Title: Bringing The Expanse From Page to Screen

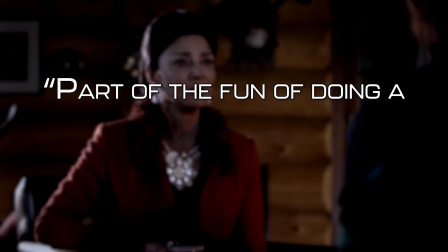(8:03)
According to Shankar, part of the fun of doing a show of this nature is a slower burn,
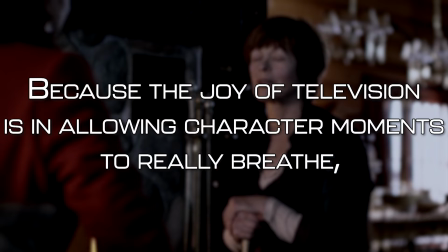(8:07)
because the joy of television is in allowing character moments to really breathe, and allowing the audience to spend time really getting to know people.
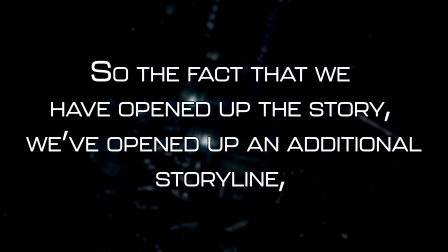(8:14)
So the fact that we have opened up the story, we've opened up an additional storyline, it's changed the pace of it, but it's actually really good.
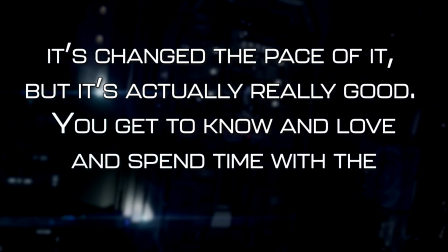(8:20)
You get to know and love and spend time with the characters in the show.
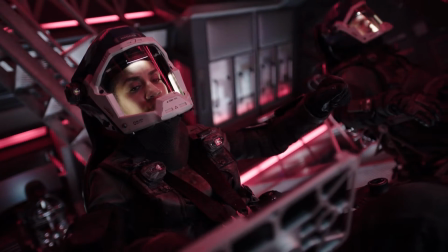(8:24)
Going into the second season, the split also has a major advantage in making the first five episodes flow incredibly well.
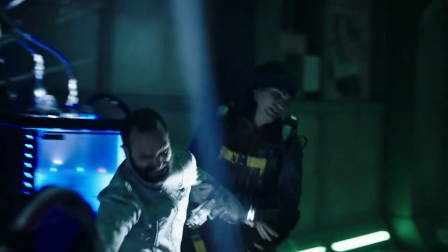(8:31)
A non-stop trip through the climax of Leviathan Wakes.
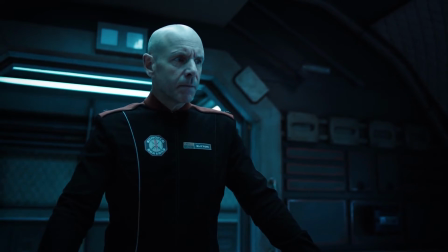(8:34)
Reaching the start of Caliban's War with the season 6th episode functions as a chance for the audience and the show both to catch their breath without resetting and slowing down the pace.
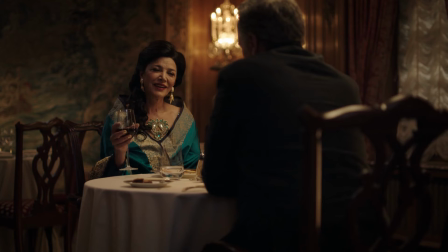(8:43)
This also allows both seasons to avoid a common network television trope, where exciting events and big reveals only happen towards the end of the season.
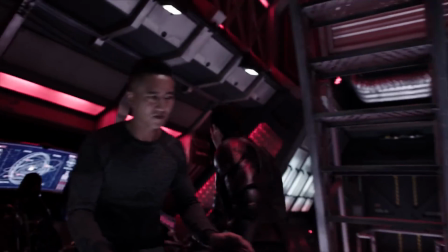(8:51)
The split-book structure sidesteps that problem significantly.
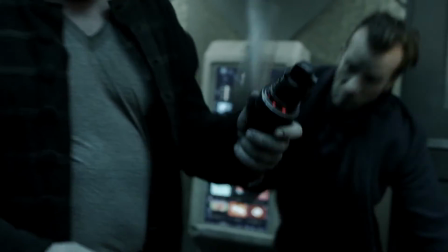(8:55)
A well-structured thriller novel should have exciting and impactful moments happening throughout the story anyway,
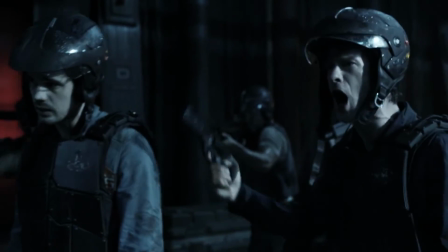(9:01)
so there are plenty of moments that can be appropriately repurposed. The style continued on into season 3 before pivoting here in a way that runs counter to the previously established structure.
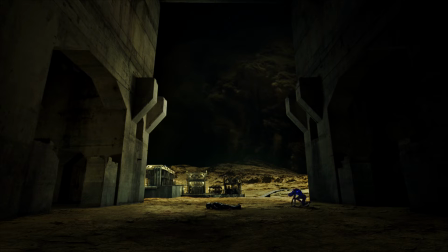(9:11)
Similar to the previous season, the first six episodes are devoted to the climax of Caliban's War, but by comparison,
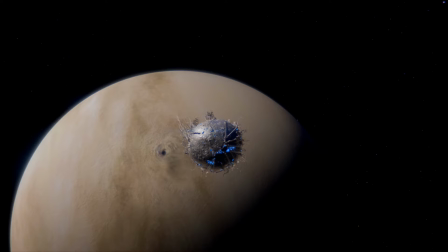(9:18)
the third novel in the series, Abaddon's Gate, ends up being covered in only seven episodes.
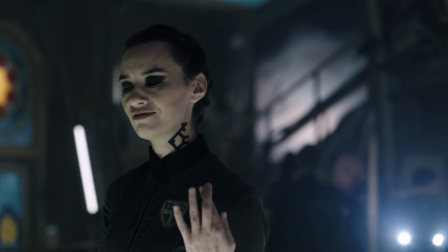(9:23)
According to Daniel Abraham, one of the reasons Abaddon's Gate was condensed this way was due to the singular location of the story.
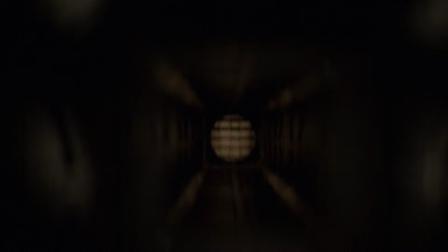(9:29)
The show so far had spent so much time in as many locations as possible,
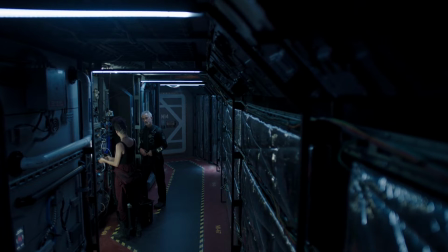(9:33)
but Abaddon's Gate as a story spends almost all its time either on the battleship behemoth or on the Rocinante.
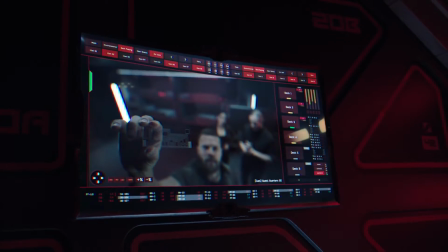(9:40)
As a half season, this isn't so much of a problem, and it helps set a very tense,
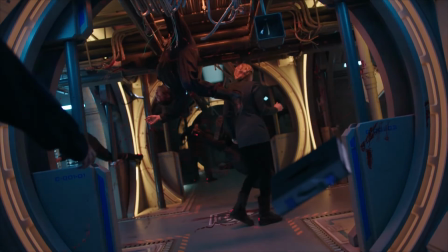(9:44)
almost claustrophobic stage for the already chilling events that take place beyond the ring.
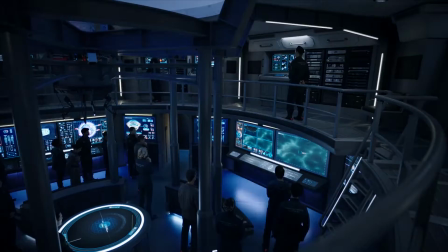(9:49)
But at the same time, a whole season in just these few locations would risk feeling stale and unmoving.
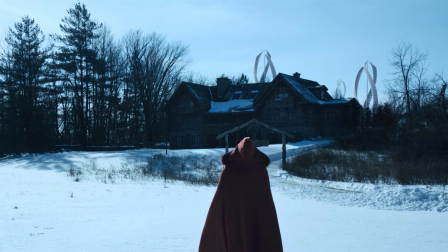(9:56)
Like a season on a farm.
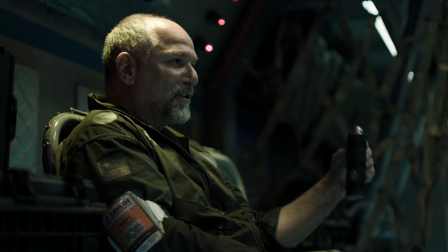(9:58)
It's also worth mentioning that there's a very likely chance that the team behind the show new cancellation may have been on the horizon by season 3's end.
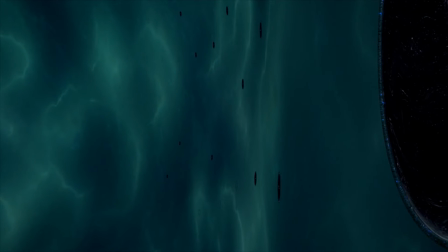(10:06)
Better to end on a strong, conclusive note, then end up like so many other genre shows these days with cliffhangers that will never be finished.
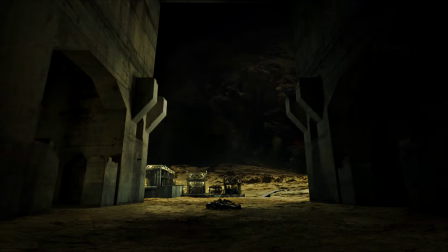(10:14)
Overall, this structure really just let the audience see more and meet different characters than they were able to in the books,
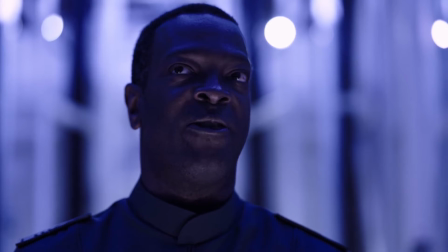(10:20)
offering a reason as to why you need to watch the show even if you've already read The Expanse.
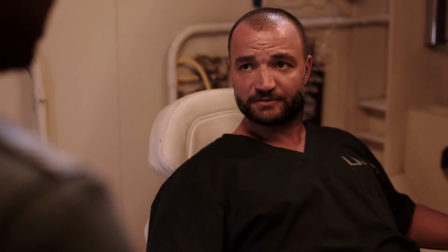(10:25)
These kind of additions also give us opportunities to explore fresh characters that readers were never able to get that close to due
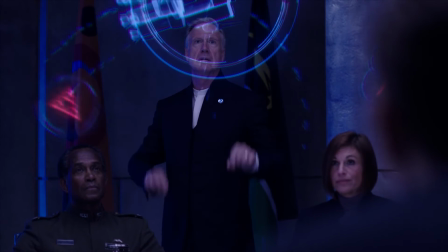(10:33)
to the limitations of a tight point of view narrative. especially major antagonists like Sadevere Ehrenreich and Jules-Pierre Mao.
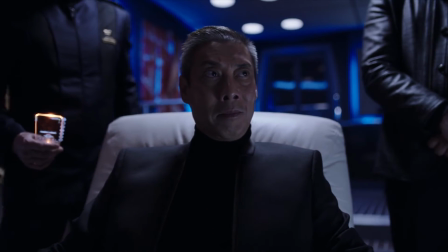(10:40)
More time with antagonists to let them be humanised, which ties back into part of the overall spirit and core of the Expanse's narrative in general,
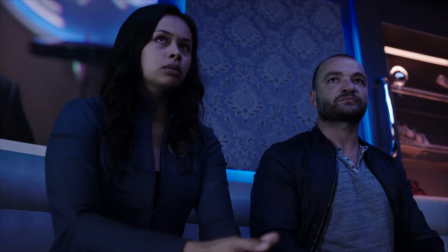(10:48)
that everyone and every side has a reason for behaving the way they do. We get to see the side of Ehrenreich that believes so powerfully in defending Earth at all costs,
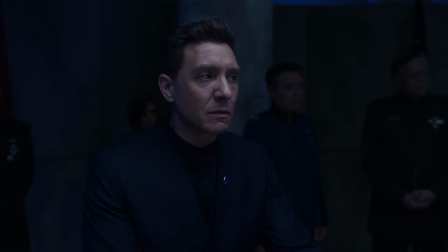(10:57)
while we know that his actions only serve to push closer to the brink through his war with Mars,
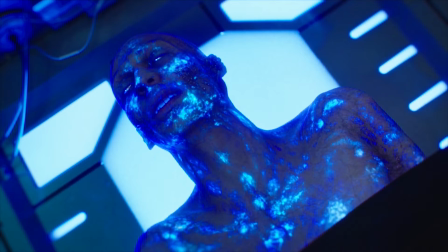(11:02)
or witness Jules-Pierre Mao confront the horrifying realities of experiments with the protomolecule after he bonds with young test-subject May yet
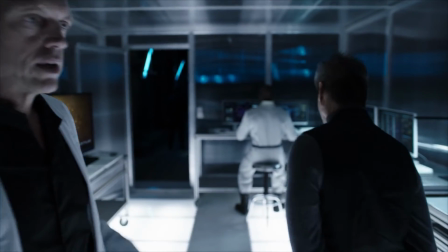(11:10)
continues the project regardless.
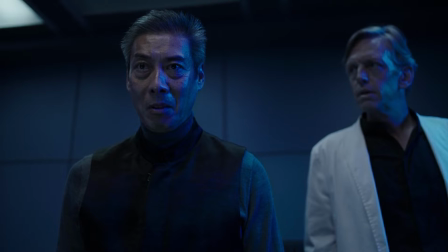(11:24)
Again, this is something we saw a lot of in early Game of Thrones,
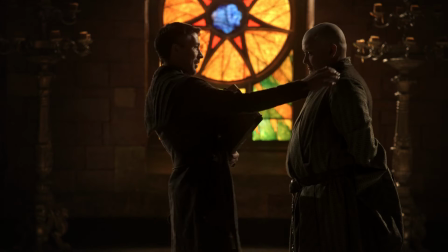(11:27)
where the show often took the opportunity to spend time with characters that we only ever saw through the point of view of a point of view character.
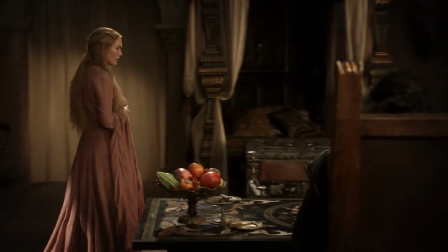(11:35)
One of the strongest scenes in that show's first season featured King Robert and Cersei Lannister having an honest, one-on-one conversation,
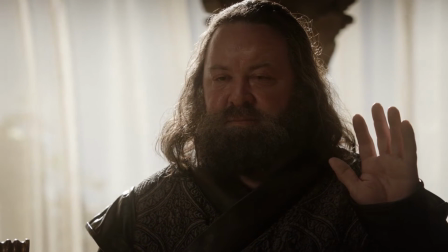(11:42)
something we would never have seen in a book due to neither of them being a point of view character,
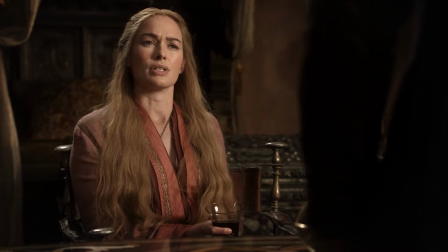(11:47)
and it did so much to elevate both characters and make them more than just what we saw through Ned or the other Starks.
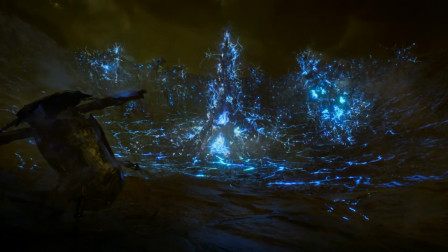(11:53)
As well as the use of tight point of views, the expanse in book form has a habit of rotating the wider cast with every instalment.
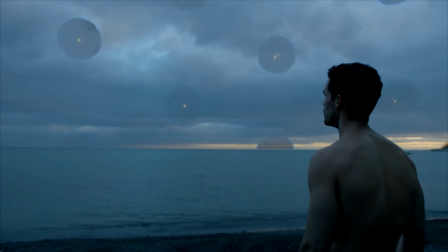(12:00)
The only consistent one of these for the most part is Holden, and other point of view characters like Prax Meng,
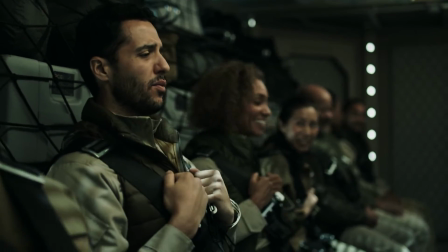(12:06)
Anna Volavidov and Elvia Koye tend to be only majorly relevant in a single book each.
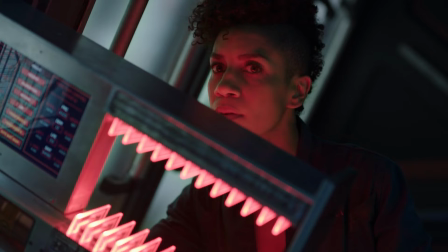(12:11)
It's an interesting way to differentiate the books from each other to give each one its own style and individual narrative depending on the type of characters we're following this time.
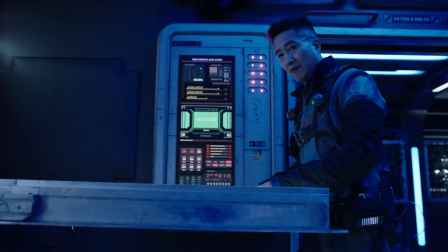(12:20)
For characters like Prax, he ultimately becomes secondary in the greater narrative.
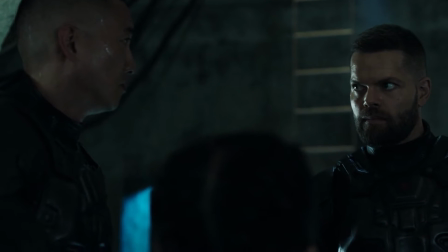(12:24)
The structural approach of splitting the books across seasons has the effect of letting them feel like they're around a lot more than they are.
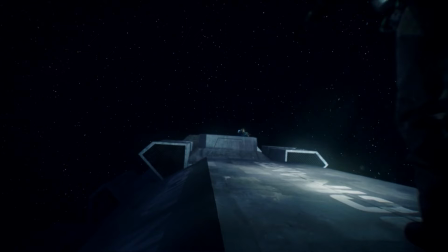(12:31)
Prax is only supposed to be around as a major character for Caliban's War, but instead appears over two seasons, making it feel like we've spent longer with him than we technically have.
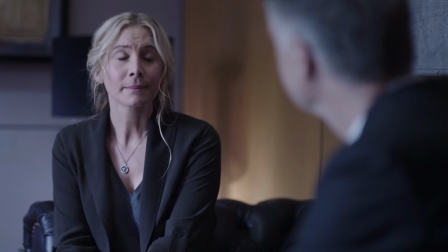(12:41)
Conversely, Anna only appears in season 3,
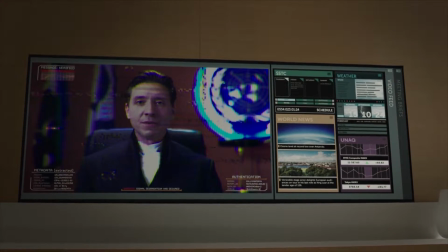(12:43)
but by introducing her at the start of the season and integrating her story into the back half of Caliban's War, instead of waiting for Abaddon's Gate to begin,
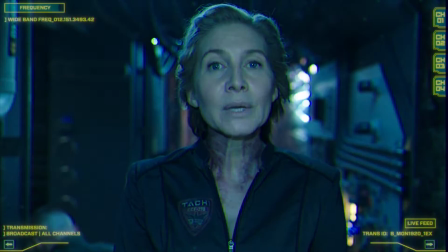(12:51)
she now technically appears over two books worth of plot instead, once again making her story feel bigger, and more impactful on the series as a whole.
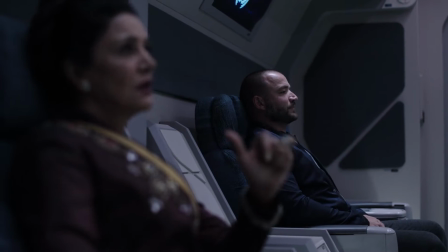(12:59)
It's the same thing that the show did with Avasarada and again with Bobby Draper in season 2,
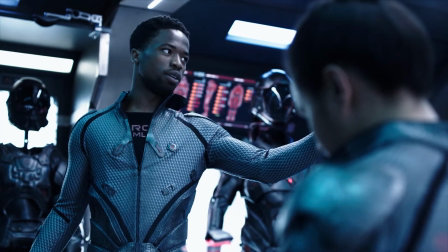(13:03)
who was also brought into the show slightly earlier in her initial appearance in Caliban's War in order to do the same.
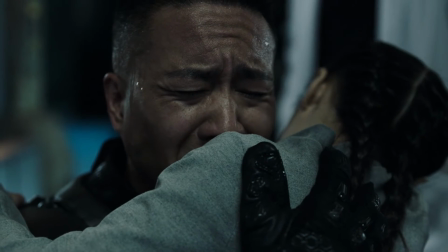(13:10)
Like most of the secondary point of views, Prax and Anna are characters with an inbuilt shelf life.
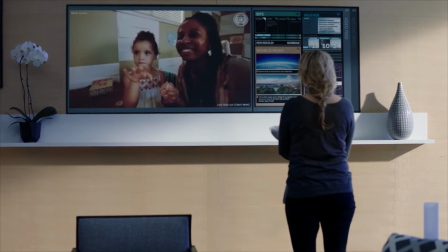(13:15)
In their case, thanks to their characters being anchored so strongly to their families and their children.
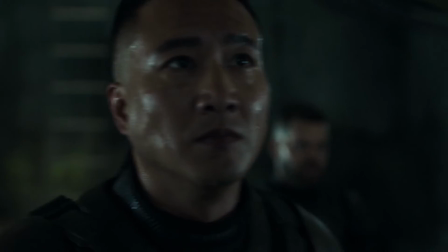(13:19)
But a show can't continue to constantly recycle too many of its on-screen cast, since actor-and-face investment is a very big thing.
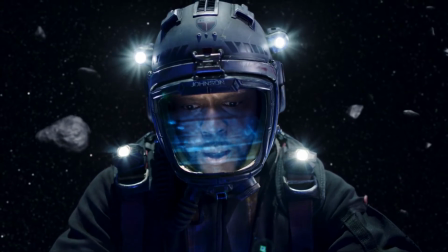(13:27)
A production is relying on audiences to connect with the characters on screen, an integral part of that is connecting to the actor themselves.
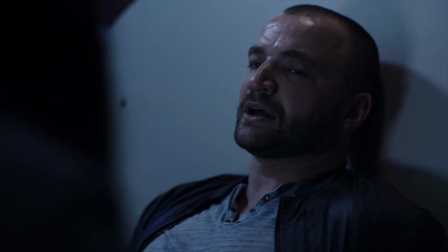(13:33)
But what happens when a cast rotation is baked into the series being adapted?
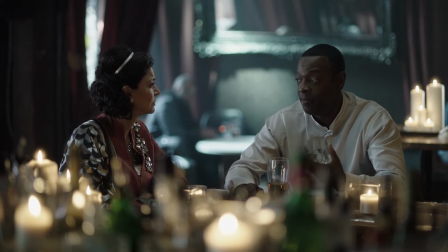(13:37)
One natural solution to this problem is what the writers have been doing with Avasarada and Bobby since the beginning, inventing new material for characters to do between their appearances in the novels.
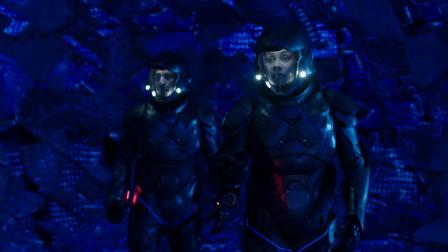(13:47)
As an example of this, Bobby was featured in the Abaddon's Gate section of Season 3, despite not being anywhere near those events in the book,
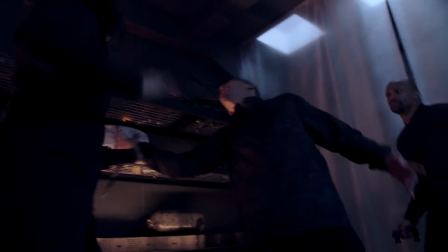(13:54)
and season 4 loosely adapted Gods of Risk, a novella that features some of what Bobbie was up to between her book appearances.
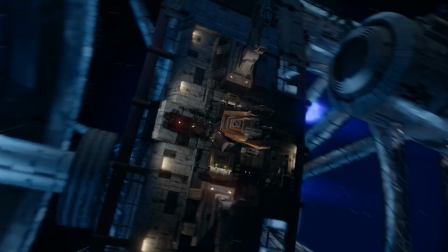(14:01)
Another method for more secondary characters is to simply merge them, as seen most notably with Kamina Drummer.
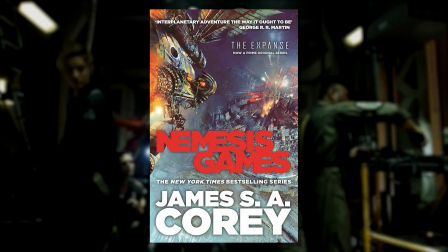(14:07)
Drummer didn't initially appear until Nemesis Games, the fifth book in the series, but the show introduced her far earlier in season 2.
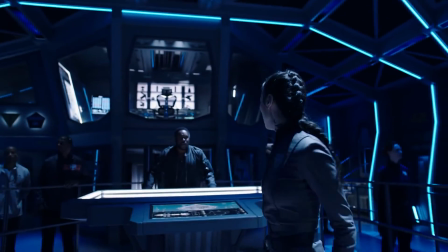(14:15)
Portrayed by Kara G, she starts in her original role as head of security for Fred Johnson on Tycho Station,
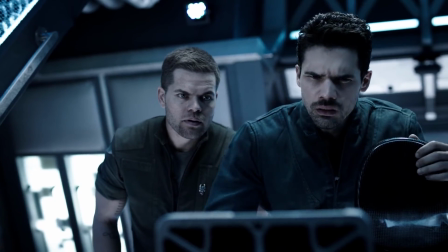(14:21)
but then becomes a compilation of several other characters from the series.
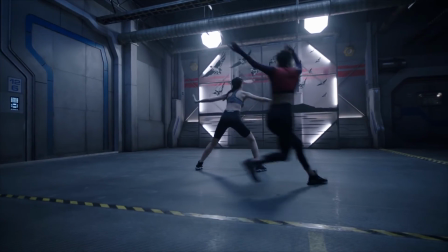(14:25)
There's Engineer Sam, who originally befriended Naomi Nagata on Tycho, and the show sees Drummer and Naomi develop that friendship instead.
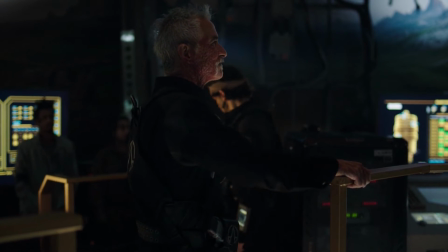(14:32)
After that, Drummer has taken on huge aspects of both Carlos Bull, C. DeBaca,
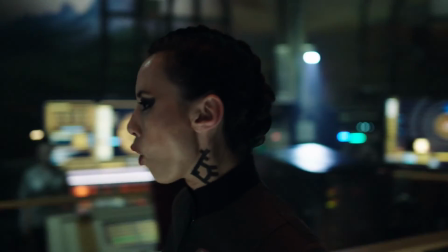(14:37)
and Michio Pa, both of whom are point of view characters in Abaddon's Gate and Nemesis games respectively.
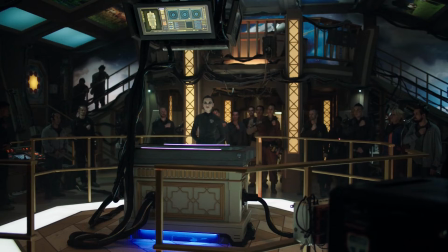(14:42)
Losing two point of view characters seems like a big change to make, but overall it's one that makes sense.
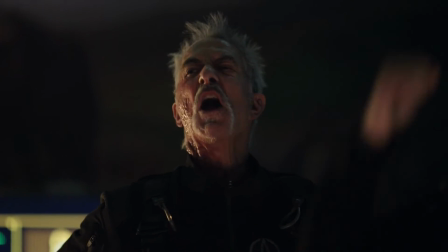(14:47)
If Bull, for example, is introduced for the Abaddon's Gate storyline,
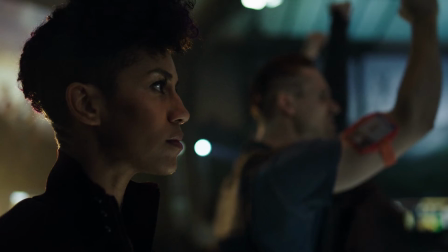(14:51)
he either only appears for half a season or needs to be inserted earlier in the storyline, which is already having to be done with Ana in that season.
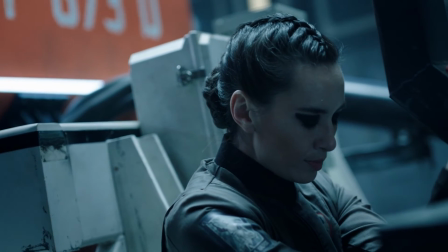(14:59)
Using drama requires less work on the audience's part, less characters to have to remember and invest in,
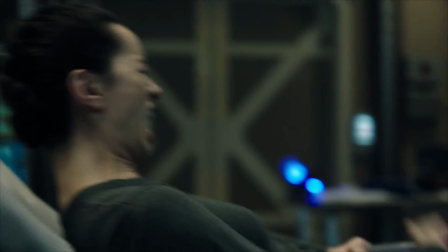(15:04)
and create one strong character with a fuller arc, instead of three supporting characters who rotate in and out of the story.
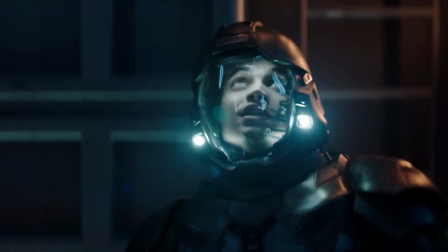(15:11)
These decisions inevitably cause other ripple effect changes to the story as a whole, with different characters surviving and dying and whole motivations being affected as a result.
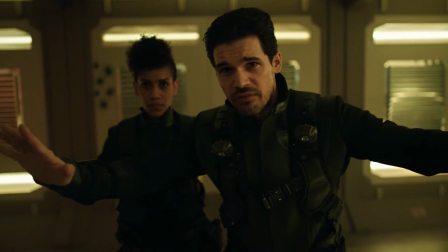(15:21)
With Sam removed from the story for example,
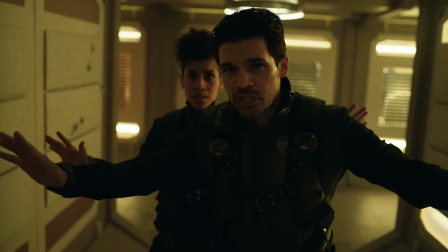(15:23)
her death in Abaddon's Gate is no longer a motivating factor for the eventual storming of the Bridge of the Behemoth that serves as part of the novel's climax.
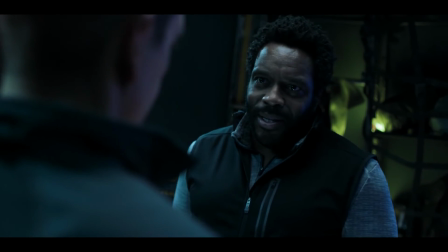(15:31)
Ironically enough, Season 5 sees the sort of reintroduction of Bull,
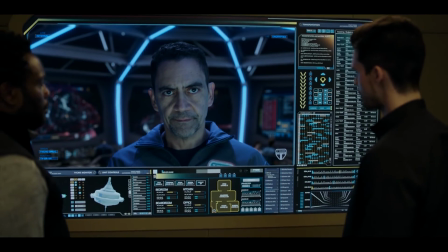(15:35)
who is now filling the supporting role Drummer should have originally had on Tycho Station during Nemesis games.
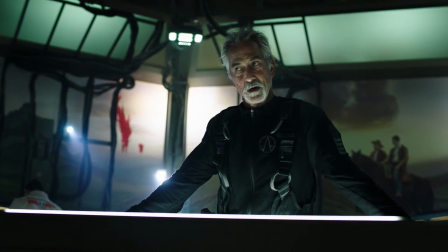(15:41)
It might seem a little messy from the outside,
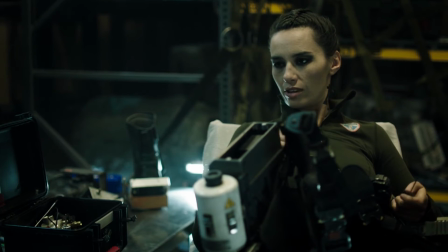(15:43)
but it makes for an overall stronger arc and narrative centred around a character the writers always knew was going to have a larger role later in the series,
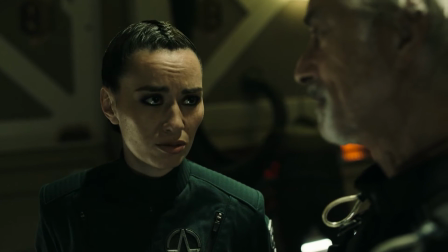(15:51)
and is one of the huge benefits of having the writers of the books collaborating on the adaptation.
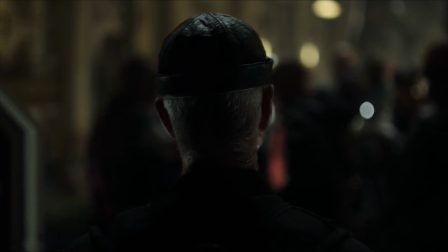(15:56)
The original main antagonist of Abaddon's Gate, Claes Ashford, also ends up getting a lot more development due to shrinking the cast here,
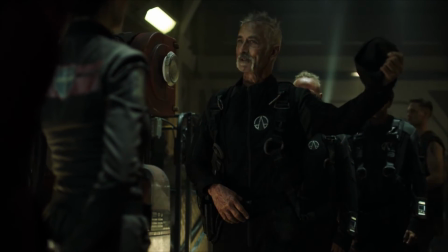(16:03)
and shows how an adaptation can keep to the spirit of the story whilst managing to make it feel new for everyone.
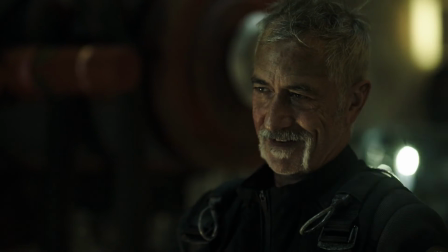(16:09)
Since a lot of the focus in this section of season 3 is tight on drummer, Ashford naturally slips into a role as her foil, and gets to evolve much further as a result.